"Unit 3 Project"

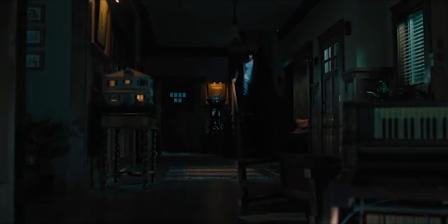Ari Aster's premiere horror feature, Hereditary, has been critically acclaimed as one of the most horrifying films to be released in years.
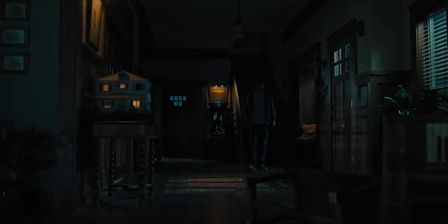Today, I will be exploring how he used lighting, sound, and cinematography to subconsciously create fear in the audience. Additionally, I will be discussing how the fear of the unknown combined with distractions just before the scare make the scene even more terrifying.
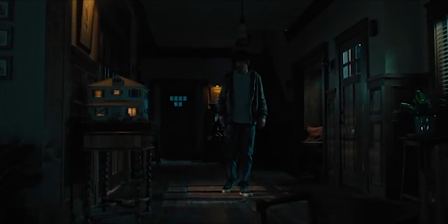I am analyzing the final scene of the film.
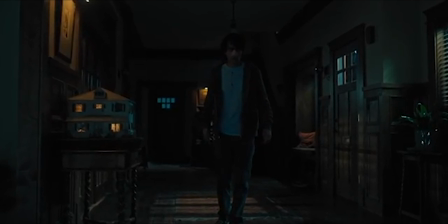This scene is the conclusion to the Graham family's torment that began when Peter and Charlie were in an accident that ended with Charlie being decapitated.
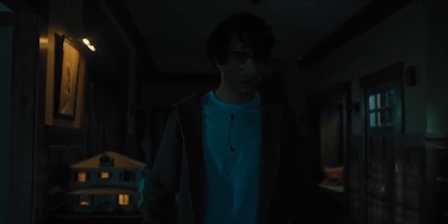Since that horrific event, the family has been haunted by Paimon, one of the 8 kings of hell.
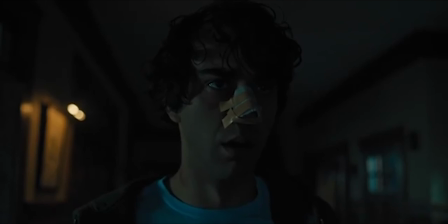At the start of this scene, Annie is possessed by the demon. Before she was under the control of Paimon,
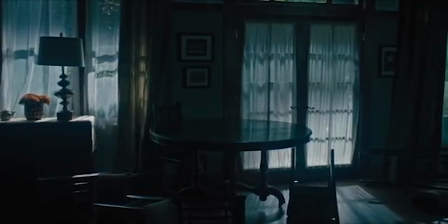she tried to prove to her husband Steve that they were being tormented by a supernatural force when she throws Charlie's journal into the lit fireplace.
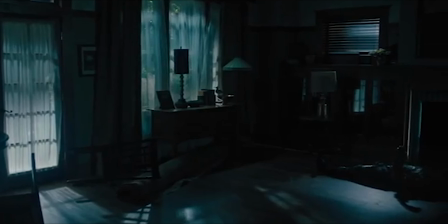She was expecting it not to burn like it had previously done, but instead,
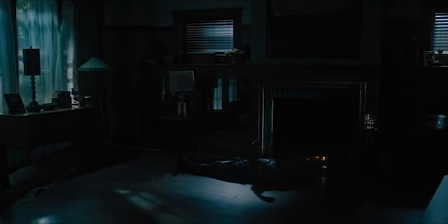Steve is instantly engulfed in flames, and from then on, she is possessed by the King Paimon.
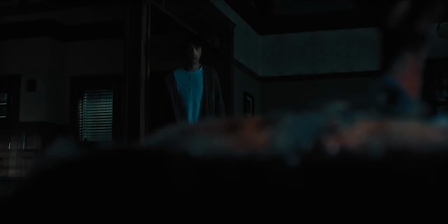This scene begins with Peter finding the charred body of his father in their living room. Annie is shown behind him on the ceiling.
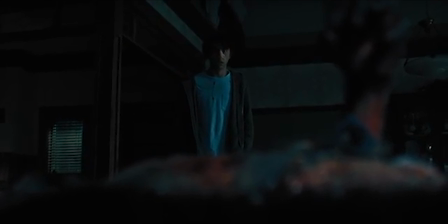The lighting here is selective. It shows Annie above Peter to build fear and suspense.
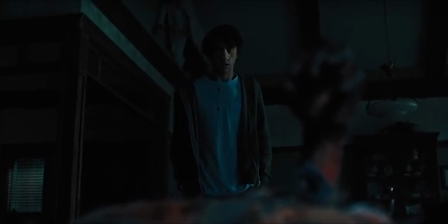However, the real fear comes when the lighting changes to reveal a stranger lurking in the shadows.
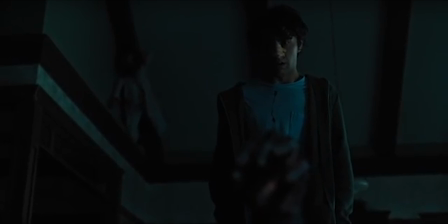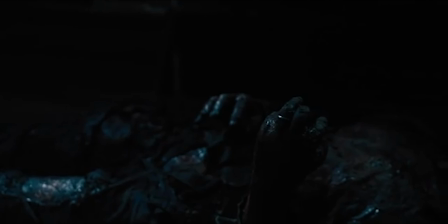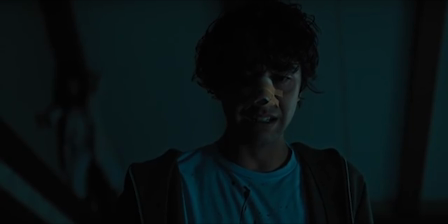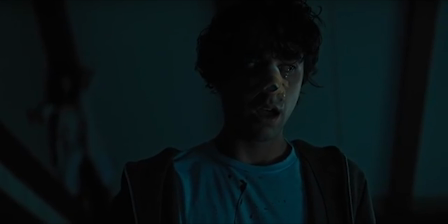The camera moves with Peter as he sees the person in the closet.
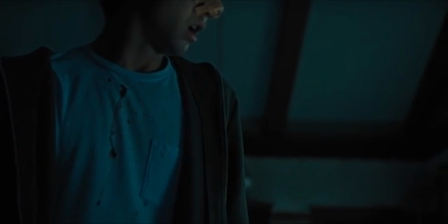When it goes back to the first camera angle, the lighting is still focused on where Annie was, yet she's missing.
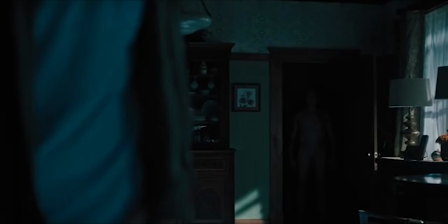The viewer feels an instant fear of not knowing where she is and wondering what will come next.
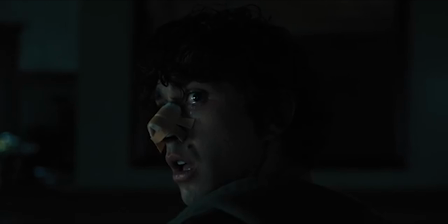Lighting here is manipulated to subliminally make the viewer scared.
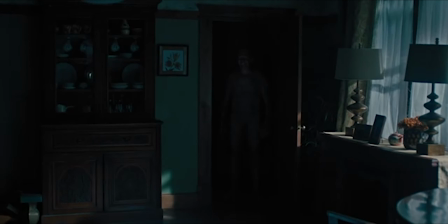When you're watching, you aren't aware of how the lighting is directing you to notice Annie on the ceiling,
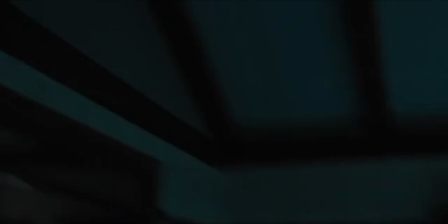setting up for the real scare after being distracted by the stranger in the closet when she's not there.
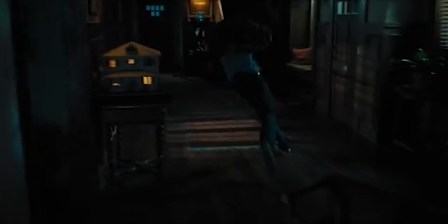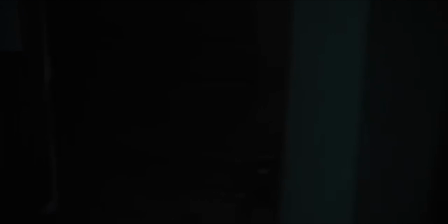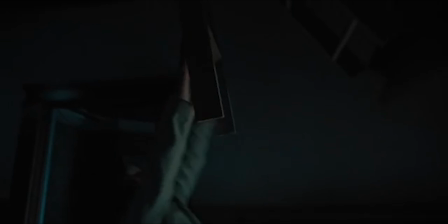While Peter is being chased, the music is loud and intense, but as soon as he makes it into
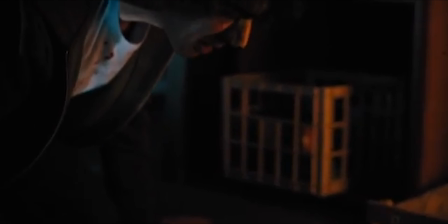the attic, it begins to be overpowered by Annie violently banging her head against the attic door.
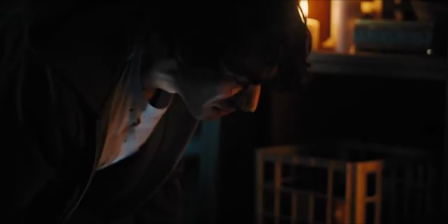The deafening music and dramatic banging is accompanied by Peter's desperate pleads and apologies to his mother.
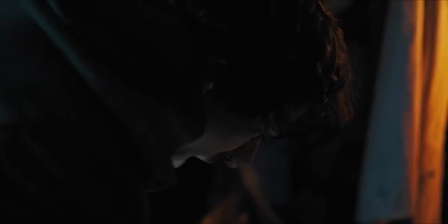The banging stops and music fades out as Peter sobs. It's quiet for a moment.
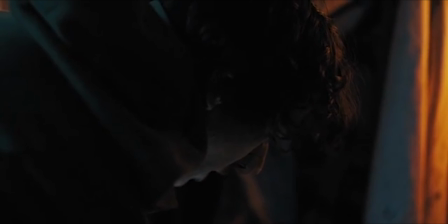All you hear is Peter's breathing and flies buzzing.
Mommy?
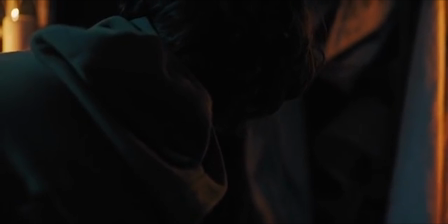The silence is not welcomed. Rather than a comfort or a sign that the chase is over, it feels suspenseful.
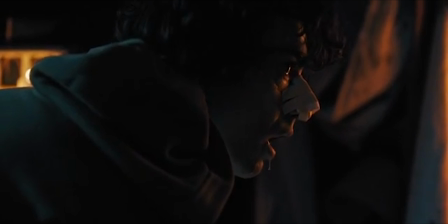The audience is left wondering what is coming next. Peter notices the silence as he looks around.
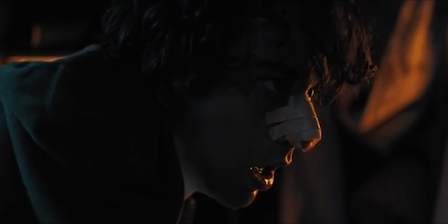The music begins to build with a low hum. The hum here peaks as Peter finds a photo of himself with the eye scratched out.
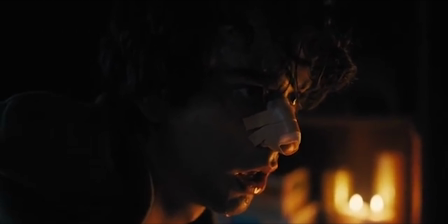Much like the lighting previously, this sound is used to divert the viewer from the real fear that's coming.
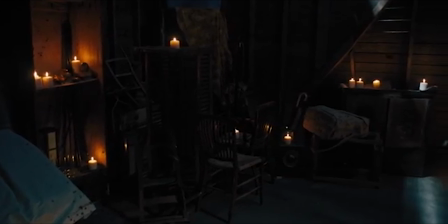The sound in this section of the scene is used to signal when something is about to happen.
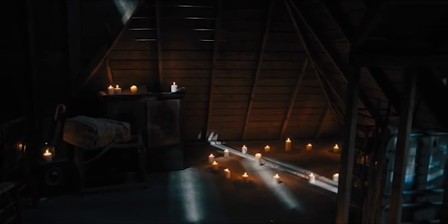As a result, the absence of sound is used to make the viewer fear what's coming. It builds suspense that is later amplified by the diversions from the main scare.
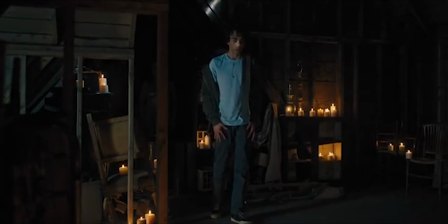The subliminal messages the sound designs send ultimately make the release of suspense more satisfying for the viewer.